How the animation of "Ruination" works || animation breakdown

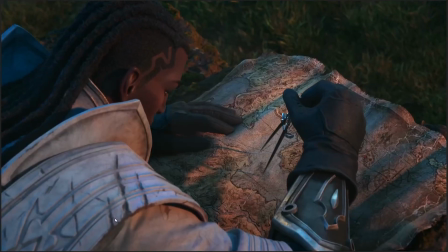It must stink to high heaven or whatever. I really like that. I like that you can see the scars from undead creatures that have been clawing at him. Like, you can see the wear and tear of the life that he leads on his clothes, which is such a lovely thing.
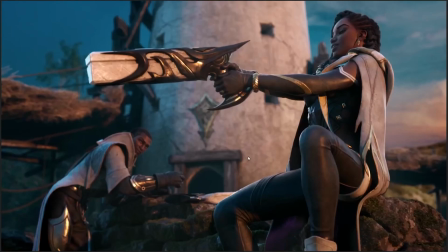Like, this is just good character design. Like, it's just good character design to have a character's life show in the kind of clothes that they wear. And by the way, as a point of contrast, look at Senna's outfit. She hasn't been fighting undead for a while. Like, she hasn't been in the game of like, getting clawed and beaten up by monstrosities for a bit.
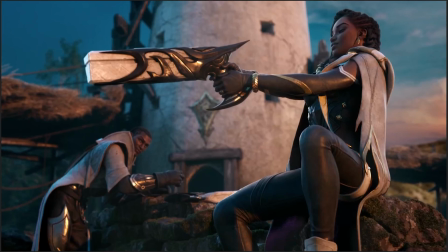She's been going through some other shit. Like, she hasn't had it easy or anything, but you can tell by Senna, it's like, oh, she's somewhat cleaner and better maintained because she hasn't been fighting through hell and high water for the last 10 years trying to save her husband from a lantern.
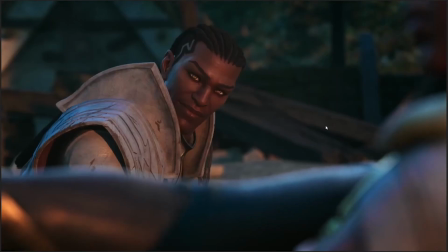It's the other way around. So she's a little bit cleaner, she's a little bit more well-maintained, as it were.
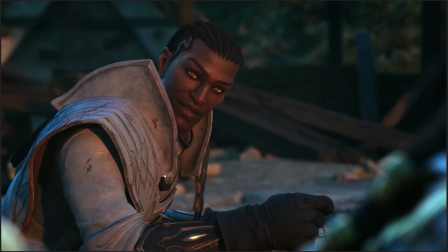And that's a nice contrast between them, is that Lucian is all kind of worn ragged, and he looks a little bit exhausted just from the way that his coat looks.
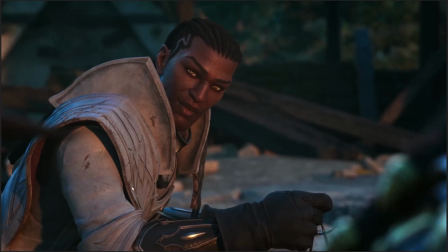He looks like he's taking a lot of damage. Like he's a little...
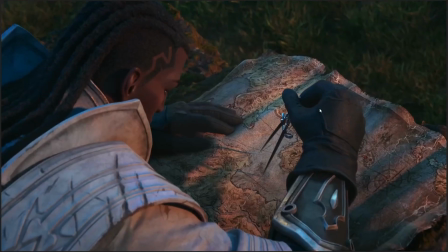Like he could use some tender loving care, basically, whereas Senna, by contrast, looks so much more
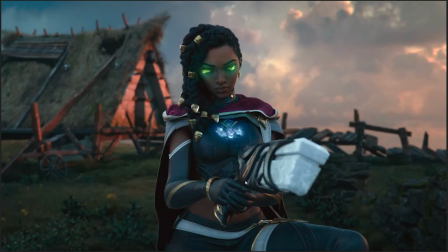clean and composed and undamaged in a lot of ways, even though arguably Senna is the one between them who has taken a lot more damage over the years.
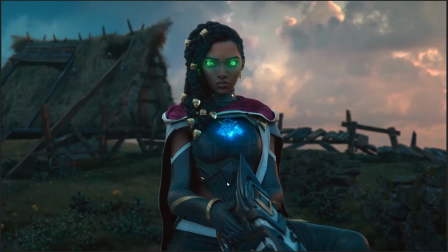It's just a good point of character contrast, like that Lucian is the one who's all worn out and who's not really in the mood to try and fight the entire Shadow Isles all by himself, and who's going to caution Senna, hey, like, Senna, maybe we can't just fight that guy alone, maybe we need some allies. The character design is doing some of the work of establishing that contrast between them, and I think it's really good.
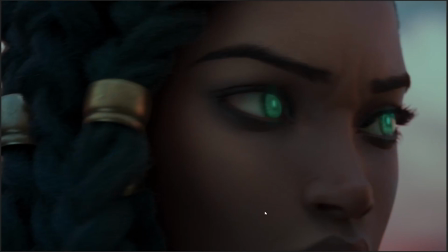I really like it. Anyway, good animated short, damn high production values.
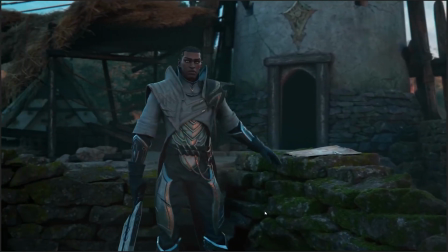Probably we won't be seeing a lot of those unless Riot has been planning to make them for a while, because producing something like this takes a good long while.
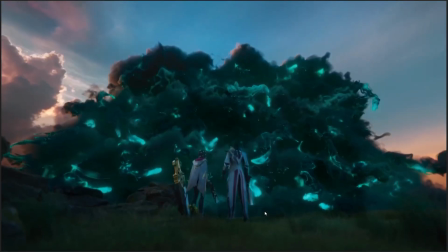I enjoyed it. We're going to have a discussion video about all of the lore theories and what might be coming next.
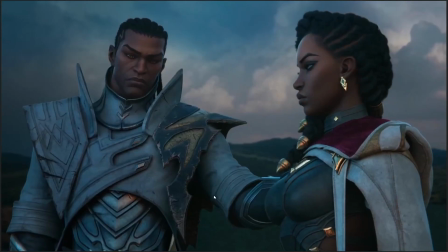Like, oh, this shot, like, again, what I was talking about. Look at this. Like, you can just see Like, it's not that there's no scuffs or anything, like, not that this doesn't look like stuff that's been through some shit, but look at Lucian, just how ragged he looks compared to her. It's so good. Like, even his white coat is, like, way darker than her white coat.
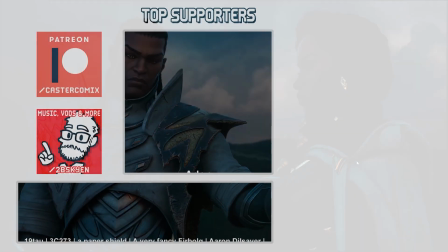It's good. It's really good. It's the lighting does that as well. Right, if you enjoyed this video with my long ramble, I'm gonna stop now before I go off on another tangent.
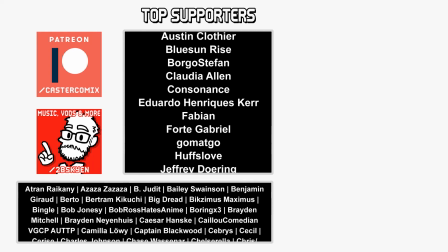You can hit the like, comment, and subscribe buttons down below. That's very helpful because it tells the algorithm, hey, this video was a video that was like,
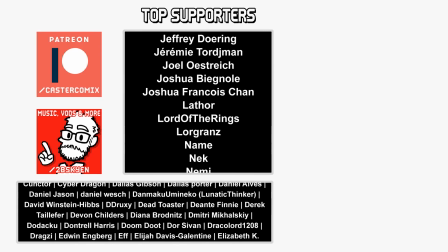okay, it was decent, like, other people should be allowed to see that too, I guess, and the algorithm will go,
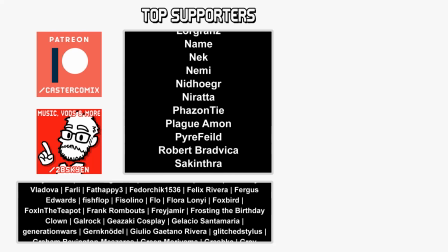oh, okay, some people think this video is worth watching, I guess I'll show it to other people. So if you want to help out a YouTuber, whether it's me or someone else, clicking those buttons is actually a thing that does something.
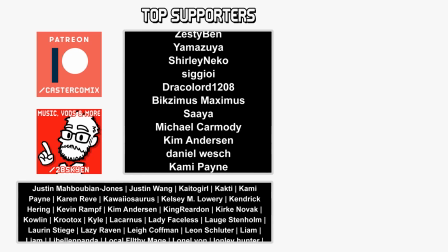I also have a Patreon, I have a merchandise store, I have a tip jar. Oh yes, this channel is fully monetized, believe you me, because that's how I that's how I pay my rent these days.
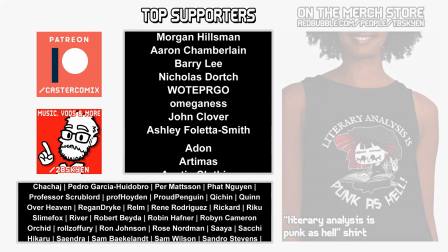And if you want to help me do that, I'd be very grateful for the help. But if you don't want to, or you can't, because of all of the everything that's happening, don't worry about it.
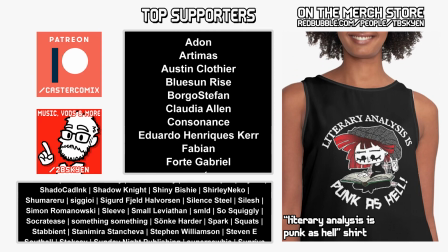It's completely okay.
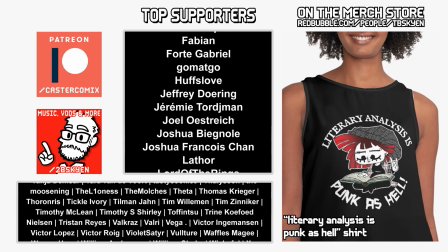The argument I do make at the end of my videos, though, is I try to argue generally that if there's online content that you enjoy,
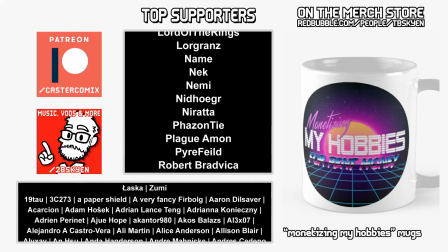especially if it's made by niche content creators or smaller creators who don't have that much of
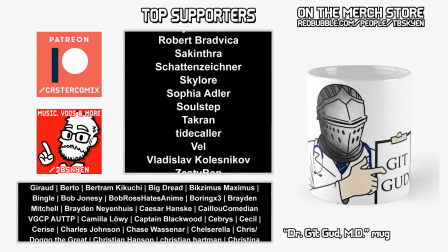an audience, try when you can to support it directly with, like, direct contributions of anything you can whenever you can,
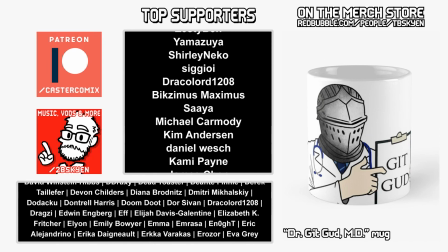because that $1 donation is quite literally the same as thousands of views on a video.
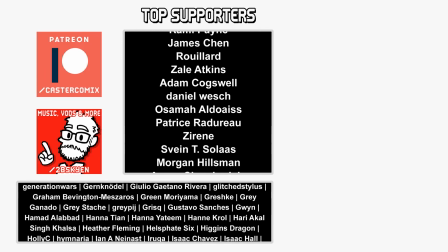It makes so much more of a difference than you think. And outside of that...
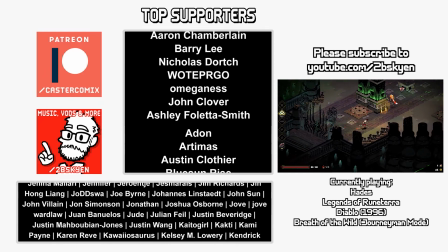Oh, right, no, wait, I was about to end the video, but I need to self-promote some more, because, you know, never get tired of that on YouTube.com.
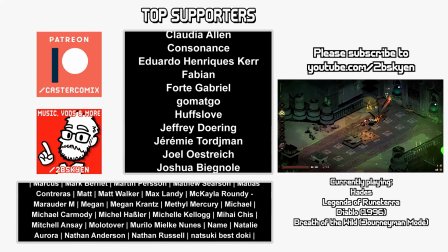I have a second channel. I play video games, they do Let's Plays and stuff over there. I've got a bunch of Bloodborne, Dark Souls footage that's up on there.
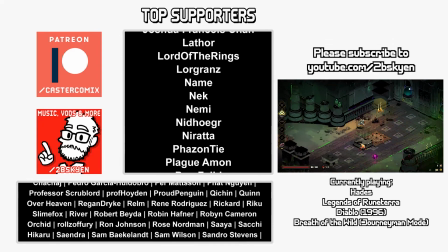I've been playing through the Final Fantasy games. We're playing through Hades currently. There's some Breath of the Wild. There's lots of stuff.
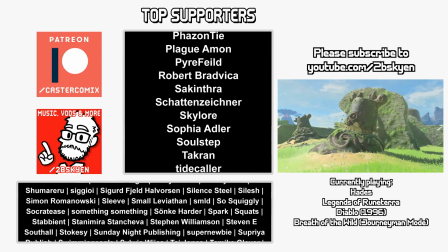If you want to see some of that, like, comment, subscribe on that videos over there as well.
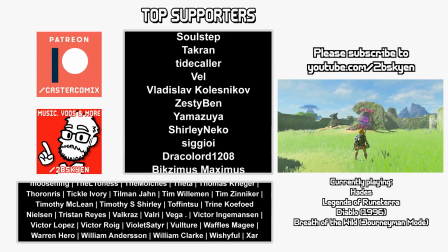Also, that would be good. Oh, it knocked my microphone. That would be good as well. I would appreciate it.
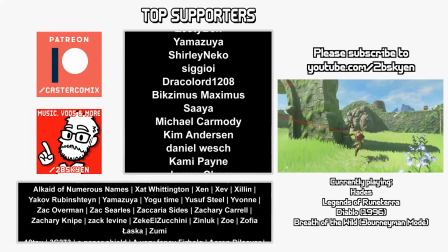And outside of that, thank you very much for watching.